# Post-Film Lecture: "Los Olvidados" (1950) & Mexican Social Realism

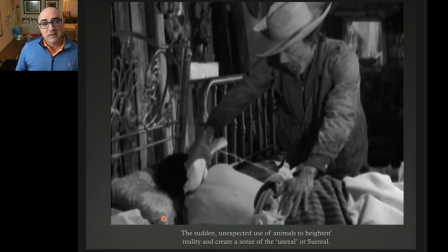And so that way later they kill the pigeon, and the pigeon presumably becomes a literal scapegoat for our pains.
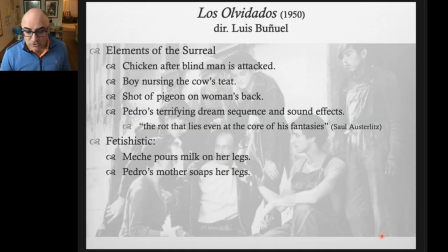There are other animals, by the way. Most notably, what is the most notable use of an animal?
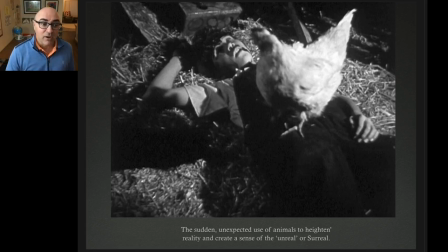Well, we have the chicken again here, right? You remember this shot, okay? This is pretty dramatic, awful shot where the protagonist is killed, right? The boy that we have grown to care for and at least feel empathy for is killed,
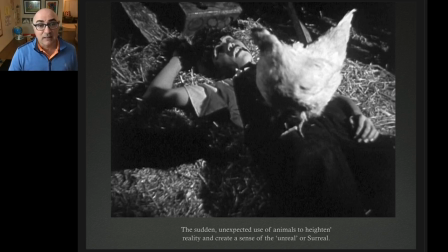and, well, he's in a barn, yeah, but the chicken lands on him. That didn't have to happen that way. Films don't just happen. There is a reason for it because the director deliberately wanted that chicken on the boy's chest. And again, it really brings
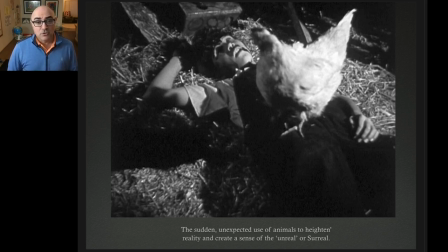the scene, this tragic shot, this tragic moment, a new sense, a different sense, a sense of heightened reality, okay? A sense of reality, surreality, which means above or beyond reality.
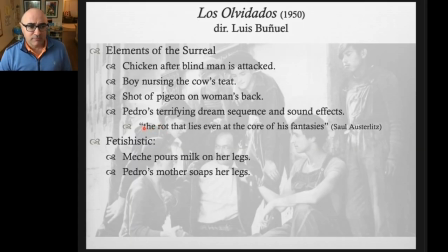The most important, the most memorable, I should say, moment of surrealism in this film is the very vivid, very scary, and effective dream sequence with its really
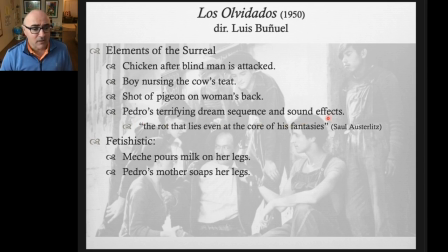cloying, but again, very effective sound effects. And that was Pedro's terrifying dream sequence. The critic Saul Austerlitz, as you will read in the readings that I provided to you, points out that this scene exemplifies the rot that lies even at the core of his fantasies.
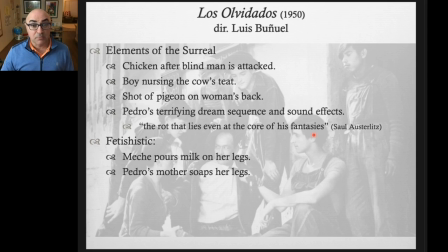It means even in his unconscious, or perhaps especially in Pedro's unconscious, when he sleeps, when he dreams, even his dreams are being rotted. They are at the core, at his very deepest, darkest, unconscious self.
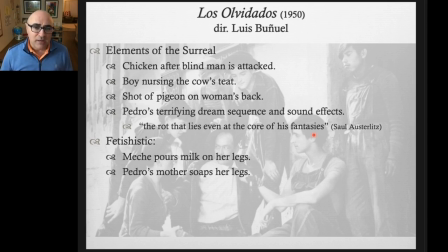He craves his mother's love. He craves her feeding him and sustaining him, despite her seeming hatred of him. Another visual element of Los Olvidados is the use of fetishism.
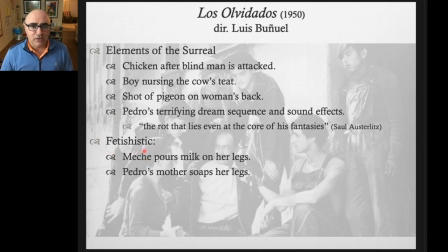Now, fetishism is a kind of erotic obsession. It's an erotic obsession. It's when that allows them to express their repressed sexual desires.
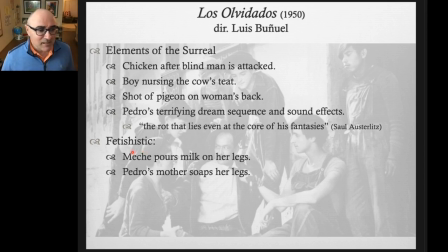Buñuel has those. In this scene, we see Mecha, a young girl, pour milk on her legs. We also see Pedro's mother soaping her legs. So we have Meche.
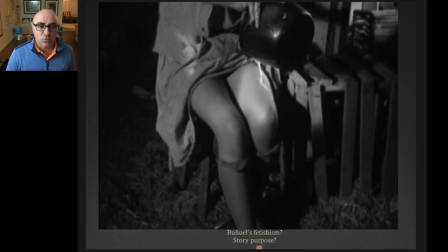Is there a story purpose to watching a young girl pour milk on her legs? No, there isn't. Okay, this is just Buñuel being Buñuel. He wants to include it. Is he a little bit perverted? You be the judge.
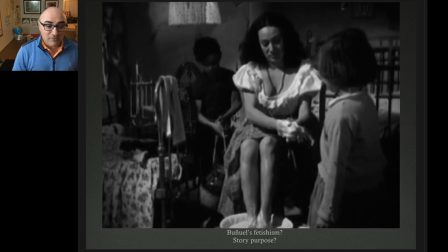He also later shows Pedro's mother washing her legs. Who is in the room with her at this time? Jaibo.
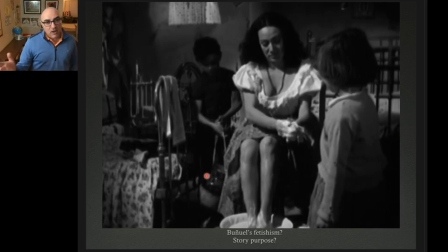And Jaibo is in the room. And he sees her. So I think Buñuel is having his cake and eating it too. In other words, he wants to show women's legs for his own personal repressed post-Catholic school reasons. But at the same time,
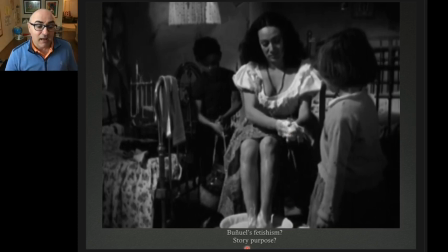this particular scene shows the story purpose of El Jaibo watching her and being turned on by her. And that has a story purpose later because, of course, he ends up getting together with her.
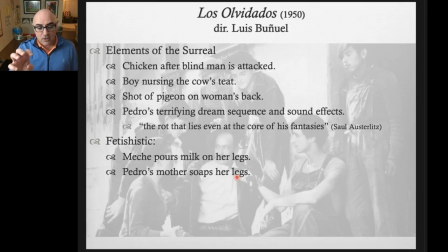The story itself is a story that reveals the tragic nature, the brutality of poverty, of living in poverty, how being poor is not something that we can fetishize ourselves and say, oh, only the poor will get into heaven,
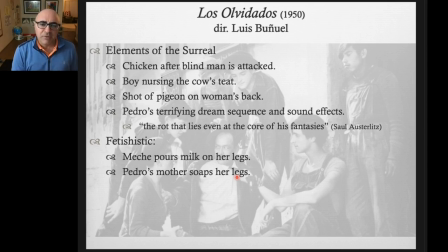and the poor are so saintly. They sacrifice so much, and we put them up on a pedestal, and yet we allow them to continue to be poor.
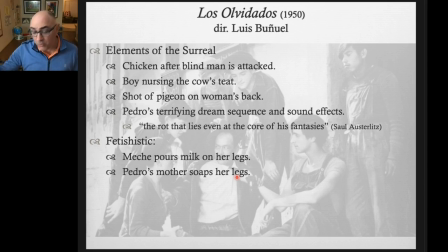He's saying, no, being poor is miserable. Being poor is awful. People who are poor do awful things to survive. So that's the story that I talked to you about in the intro to the film.
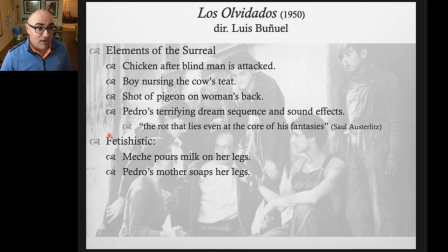And now we're looking at the visual elements. So in addition to that story, we have surreal elements and we have two major fetishistic elements. And there may be more. If you kind of poke around, you'll notice that there are all kinds of interesting visual cues in the film.
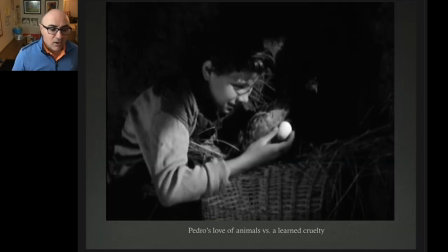And let's take a look at some of those now. So first we have the use of animals here. Another way that Buñuel uses animals. How does he use them? We see in the beginning of the film, before Pedro is completely corrupted by Jaibo, that Pedro loves animals.
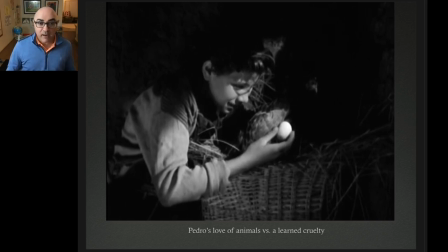He really does. And when he's given an opportunity to be around animals, to take care of animals, that he treats them with love. And we see that in the beginning of the film. But then we see that there is a learned cruelty, that this sweet, innocent boy is quickly corrupted and turned into a boy who is
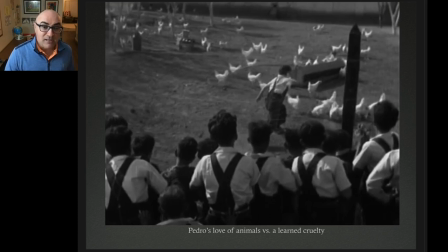obliged to use his cruelty towards animals, and his anger and frustration comes out towards the end of the film when what does he do? He beats a chicken to death. And we see it on the screen. So he kills a chicken at the end of the film,
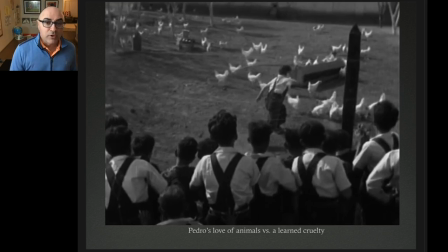and we see that progression in him from a boy who loves animals to a boy who has learned to be cruel or is forced by circumstance to be cruel. We also see this
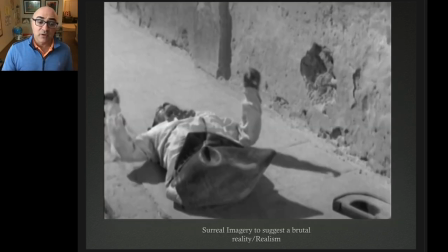image, which is also another surreal image, which doesn't contain any animals. But in and of itself, this image of the poor beggar, the disabled beggar on the floor, it's a heartbreaking shot.
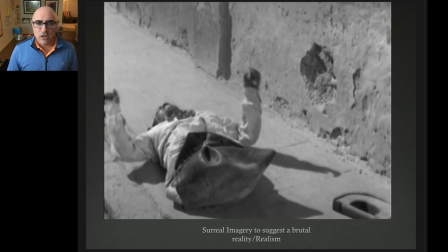It really is. It's a very, very difficult shot and sequence to watch of these boys abusing this miserable person. Well, he's not necessarily miserable, but this unfortunate person. And to see a man without half of his body wiggling on the street is almost funny.
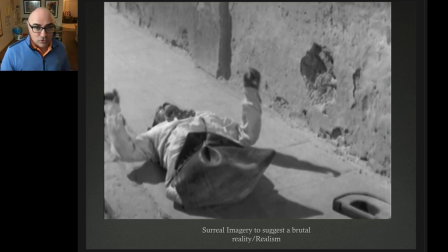Okay? It would be so funny if it weren't so tragic. And it's hard, it's to the point where you almost want to laugh just to alleviate the tension and the anxiety of such an awful idea.
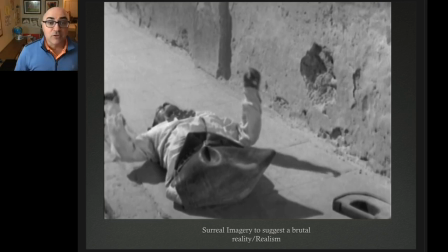That this is what these boys are doing to their fellow citizens, to their fellow humans. And this surreal imagery helps exaggerate the reality of the situation. This surreal image, this image of a man with half a body, essentially, is what we're looking at.
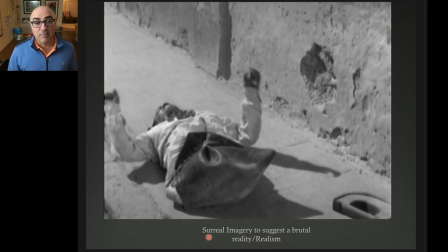He didn't have to have a beggar with half a body, but he makes for an easier victim, and he makes for a more memorable idea that these boys are so cruel that they will even abuse a man who is
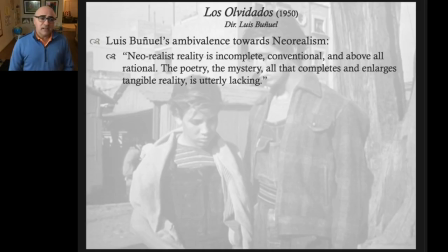essentially fully disabled. So how did Luis Buñuel feel about neorealism? Because if you'll notice, there are lots of elements between our film and The Bicycle Thieves that really are very similar.
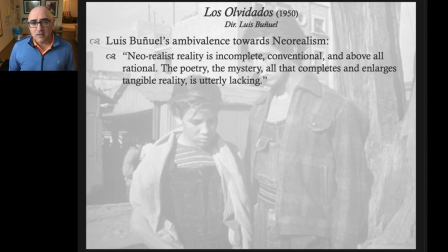They both paint a portrait of the underclass. They both paint a portrait that has an unhappy ending. And they're both made around the same time. Bicycle Thieves in Italy, 1948, and Los Olvidados in Mexico in 1950.
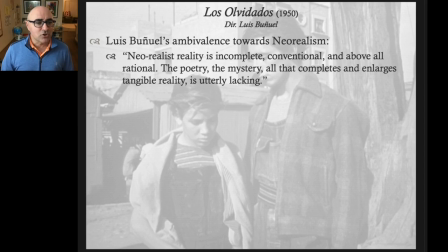Well, Luis Buñuel refused to really acknowledge that neorealism was what he was after. He says, and this is in your reading, neorealist reality, so he's critiquing here movies like The Bicycle Thieves, is incomplete,
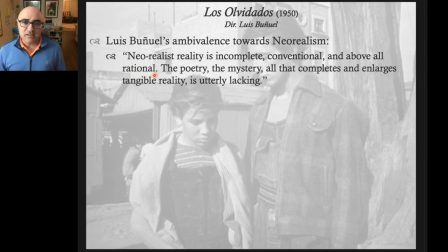conventional, and above all, rational. So he sees The Bicycle Thieves as a rational film, which it is. It's a conventional film, but he sees that as incomplete, as not quite capturing what?